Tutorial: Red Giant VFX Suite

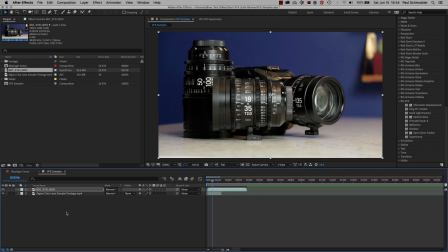0:00 Hi everyone, this is Paul Schmutzler. Today I'm going to introduce you to a brand new set of After Effects plugins from Red Giant, their VFX Suite. So on the right panel, you can see all of the effects that come with the suite. Some of these are pretty self-explanatory, and some will be familiar to those that have used other Red Giant plugins.
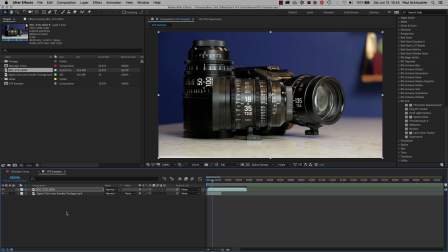0:18 But some of these tools are entirely new, built from the ground up just for this suite. So let's start with the shot that I have on my screen. In the background, there's a fairly uniform blue wall, which will make a nice test shot for the Primat Keyer effect.
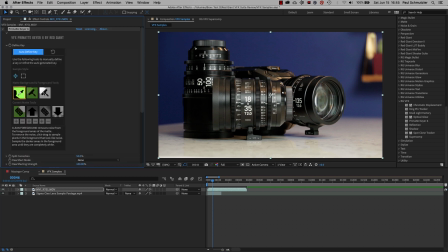0:33 The tool is very intuitive. It's got simple icons that also include descriptions when you roll your mouse over them. You can choose to either select and refine your key color with these tools, or you can try your luck with the Auto Define Key button, which looks for a blue or a green background to key out automatically.
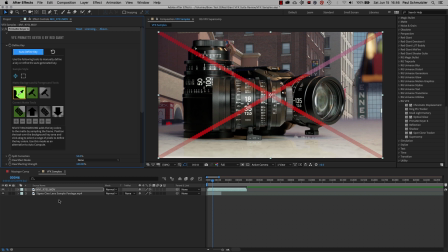0:50 As you can see, the auto button did a really good job for knocking out the background very cleanly and revealing the video layer that I have underneath the clip. It's a little noisy, but it's a good starting point that can be cleaned up by refining the key with some of the other tools within this effect.
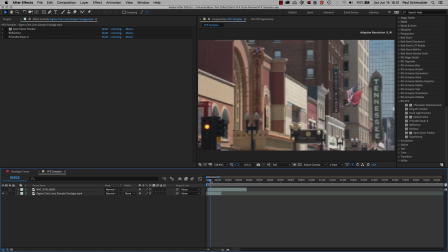1:05 Now, let's take a look at this second shot. It's a static shot with the only motion being the waving flags and a changing traffic light in the scene. The first effect I tried on this clip is the spot clone tracker. You can use it in a number of ways, but I tried two different tests.
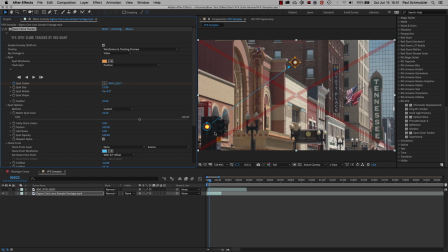1:22 I cloned the yellow traffic light onto the side of the building. Maybe that's a little odd, so I tried something a bit more realistic. I selected the effect and dragged the blue circle over the logo of the building.
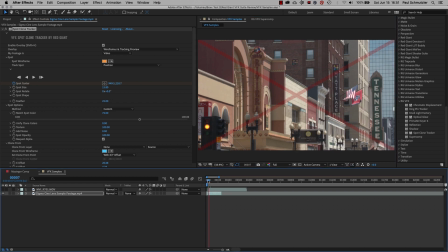1:36 Now the logo is cloned onto the side of the building. This works a bit better since the brown of the sign blends in better with the brick of the building. Two things to know about this plugin. Number one, the dashed line represents your feathering. So you can see how far out your clone area is including by looking at the size of your dashed line.
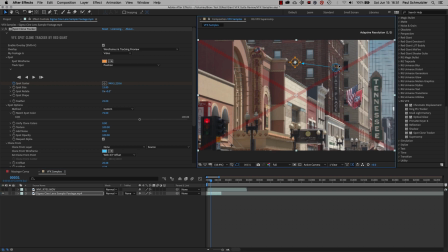1:56 The second thing is the dot on the edge of the circle. If you click and drag this circle, it will rotate the cloned object. So you can see how it turns the logo onto its side as I rotate the blue circle. Having these controls on screen in a visual format is much more productive than
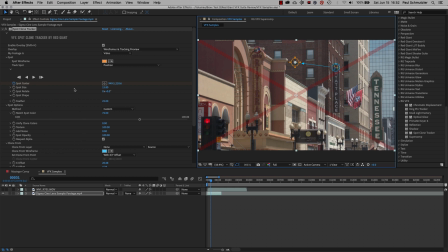2:13 having to dig through all the sliders and menus to determine what makes the adjustment you're looking for. Of course, this effect is called the Spot Clone Tracker, therefore it can also track within your shot. Simply use the tracking buttons within the effect to make it follow your subject within the shot.
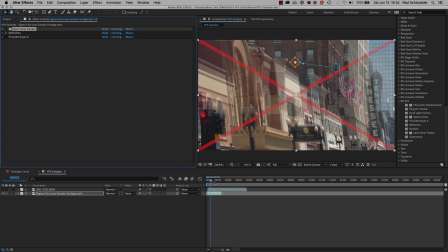2:29 The next effect that I used on this clip is reflection. I didn't know the best way to use reflection within the context of this clip, so I kind of went Lynch style with it and just made something that would be somewhat disturbing and just kind of odd.
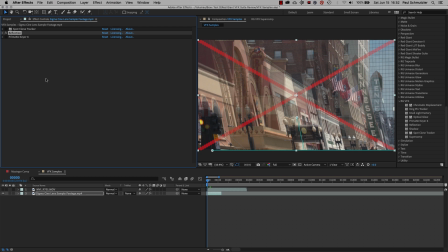2:43 So I superimposed this angled, distorted reflection onto the original shot and animated it across the screen. There are many different parameters within this effect that allow you to tailor it to your shot. Finally, let's look at one of the biggest effects within the VFX suite, Supercomp.
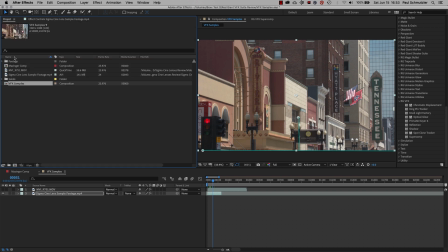3:00 Red Giant graciously provided a comp and some media to work with Supercomp.
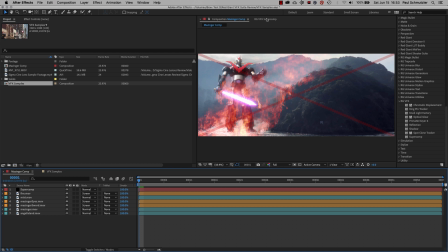3:05 Opening up the Supercomp panel, you'll find it familiar if you're used to other Red Giant plugins.
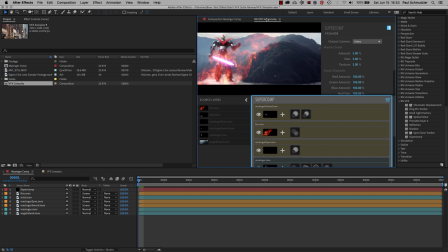3:10 It shares similarities in font, colors, and general design scheme. Supercomp is just that, a composition tool to streamline combining multiple elements into one final shot. In this case, we're using all these different elements to make this giant robot look really cool and hopefully very realistic.
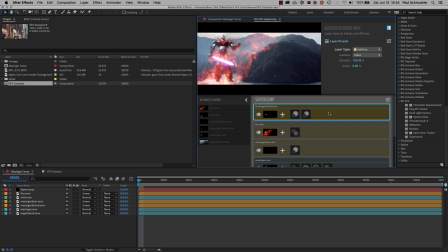3:30 Let's look at the layers. First, there's the robot's sword. It has two effects on it, layer glow and optical glow.
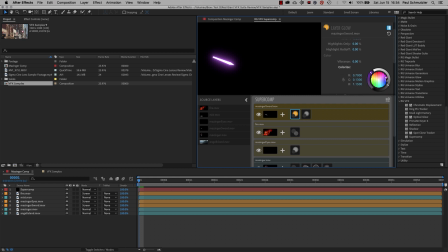3:37 I chose a purple color and again noticed that the color wheels in Supercomp are very similar to Colorista, another Red Giant effect. For the fire layer, I added a heat blur. This doesn't look like much here, but in the final comp, it makes the objects behind the fire distorted, as if you were looking through some really intense heat.
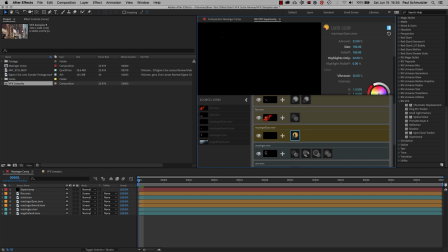3:57 With the eyes, I just added some glow to draw them out. They're so tiny in the shot, and I wanted them to be more dynamic and attention-getting. For the robot, I added quite a few effects.